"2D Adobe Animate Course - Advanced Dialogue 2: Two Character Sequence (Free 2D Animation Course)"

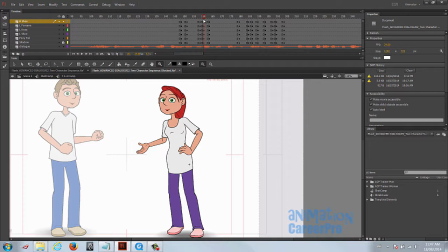[12:23]
So if you want to be a part of this family, she says, so right on wanna, we popped her into this more extreme pose, and then cushioned it. Actually, we didn't cushion it, we just brought the leg down here, but that should be, the whole body should cushion a little bit here.
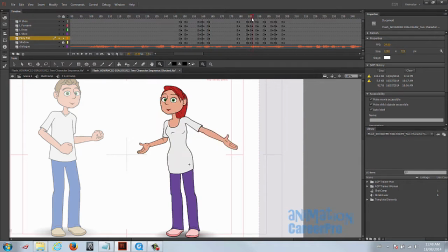[12:39]
So that's the next extreme, and that's on the word family, and the arm flies out right on the A in family. So the arm pops out over 2 frames. Because that's a faster move, we didn't cushion it, we overshot it.
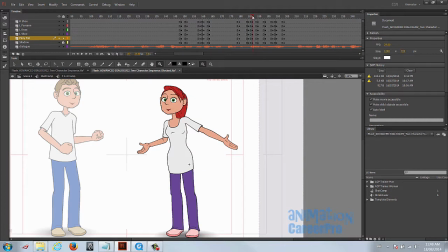[12:54]
So we used a little bit of overshoot. So this is the overshoot here in the extreme, and then we settle on the next row of keys. So I scrub over that, you can see overshoot, settle. The whole body, even though this arm, even though it's not part of the main gesture,
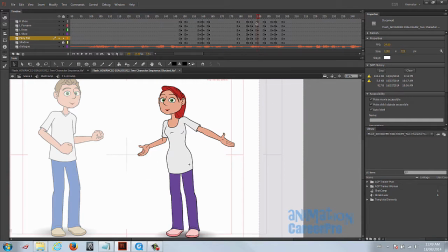[13:09]
which is going on over here, this arm even moves up a little bit and overshoots and settles. This is a hold. And then we anticipate again, and over 2 frames, 2 more frames, and we go into our extreme. So this is the anticipation for her hands going back on the hips.
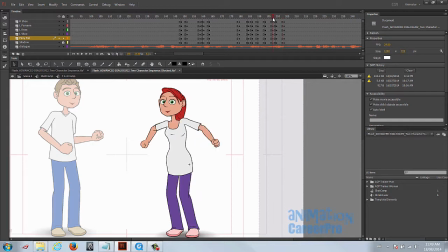[13:28]
And then this overshoots again. So anticipation, overshoot, and settle. As you know by now, sometimes we just cushion. But it's nice to mix it up, especially if you want to know when you should put an overshoot in and when you should put a settle.
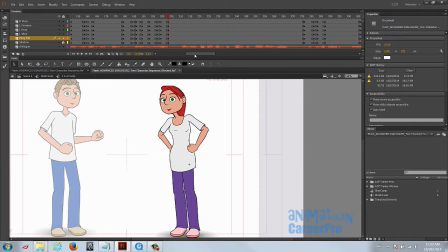[13:43]
Basically, if it's a quicker move, if you want it to be a quicker move, overshoot, then settle. Because the momentum of the movement would carry them past the settle pose, and then you settle them into the pose.
You did?
Okay. So here's the next move. So she poses right on the oo and u.
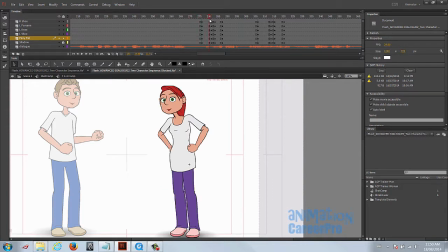[14:01]
So it's you did, right on the o and u. So we set a pose here, and then we got our anticipation pose. So this is our anticipation pose. She's anticipating the point, which she's going to say you, and then over 2 frames again. Just 2 frames to get to our extreme, and I think we overshot it here.
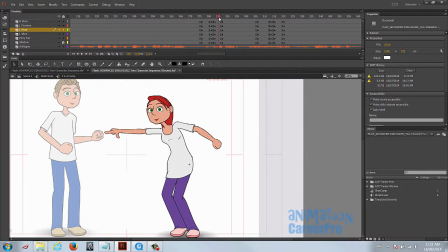[14:19]
And then so this is the overshoot, and then maybe 4 or 5 frames down the timeline, it settles. And the key here is, I can't emphasize enough, having the pose hit right on the emphasized vowel of the dialogue.
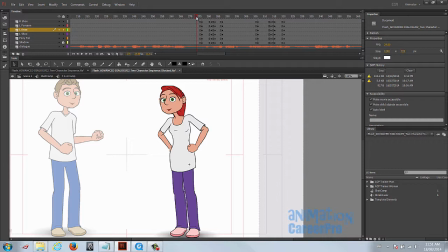[14:36]
So it would be the O on you here. If it's not, it's going to seem off. It just looks so much, and looks and feels so much better when it's posed that way, or when it's when the timing hits right on the vowels of those words.
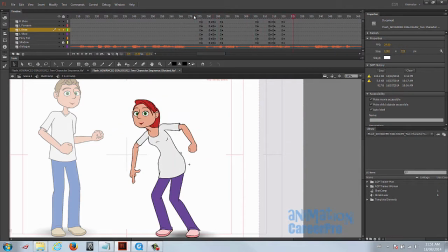[14:46] You did? When you married me?
This is a keyframe just to make the pose stick.
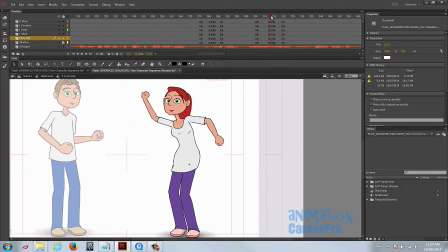[14:52]
And then we anticipate. It looks like it's about 8 frames here. So about 7 frames. So it's And because she moves a farther distance here, we're going to give her more in-betweens to get from one pose to the next. Here's the anticipation pose here. And then again, just 2 frames to get her into her extreme pose.
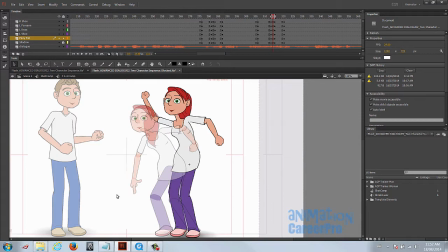[15:10]
She goes from this anticipation to this extreme pose, and that's a far distance for her to travel. And she only does it over 2 frames. So this is a fast movement. So we overshot that. And you can see the overshoot as well. You can see here's all 3 drawings basically.
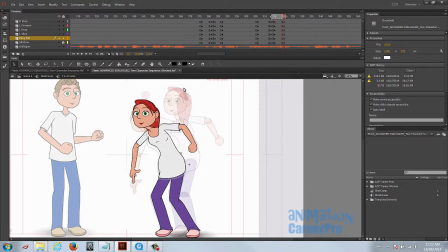[15:27]
So this is the anticipation up here, and you can see this where the chin is lower here. This is the overshoot, and then this is the settle. So she's gonna hit this pose right on the A in married. When you married me, and she should pose right down on the A in married.
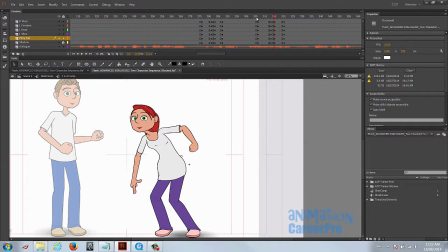[15:44]
So I think it's actually a little off here, but this is blocking, and we can just slide the keys over to make sure they're in the right place. So after he says, "There's some fine print for you," Some fine print for you. she holds during this whole section while he's talking.
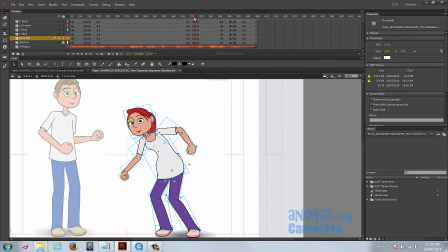[15:59]
She's listening, and then again here we were going to anticipate. This pose is to make her stick. This is the anticipation pose. So anticipate here, and she's going to go.
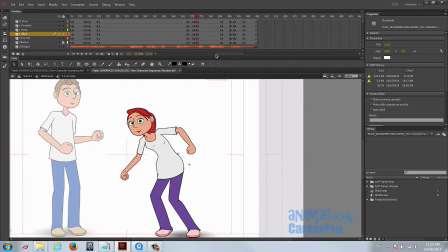[16:14]
She's going to get into her angry pose, just like an angry pose with her fists at her side. And I might even have her shake here a little bit. This is her reaction to him saying, "That's some fine print for you." And she holds in this pose for a while. Let me set a row of keyframes to make it stick. This is a cushion.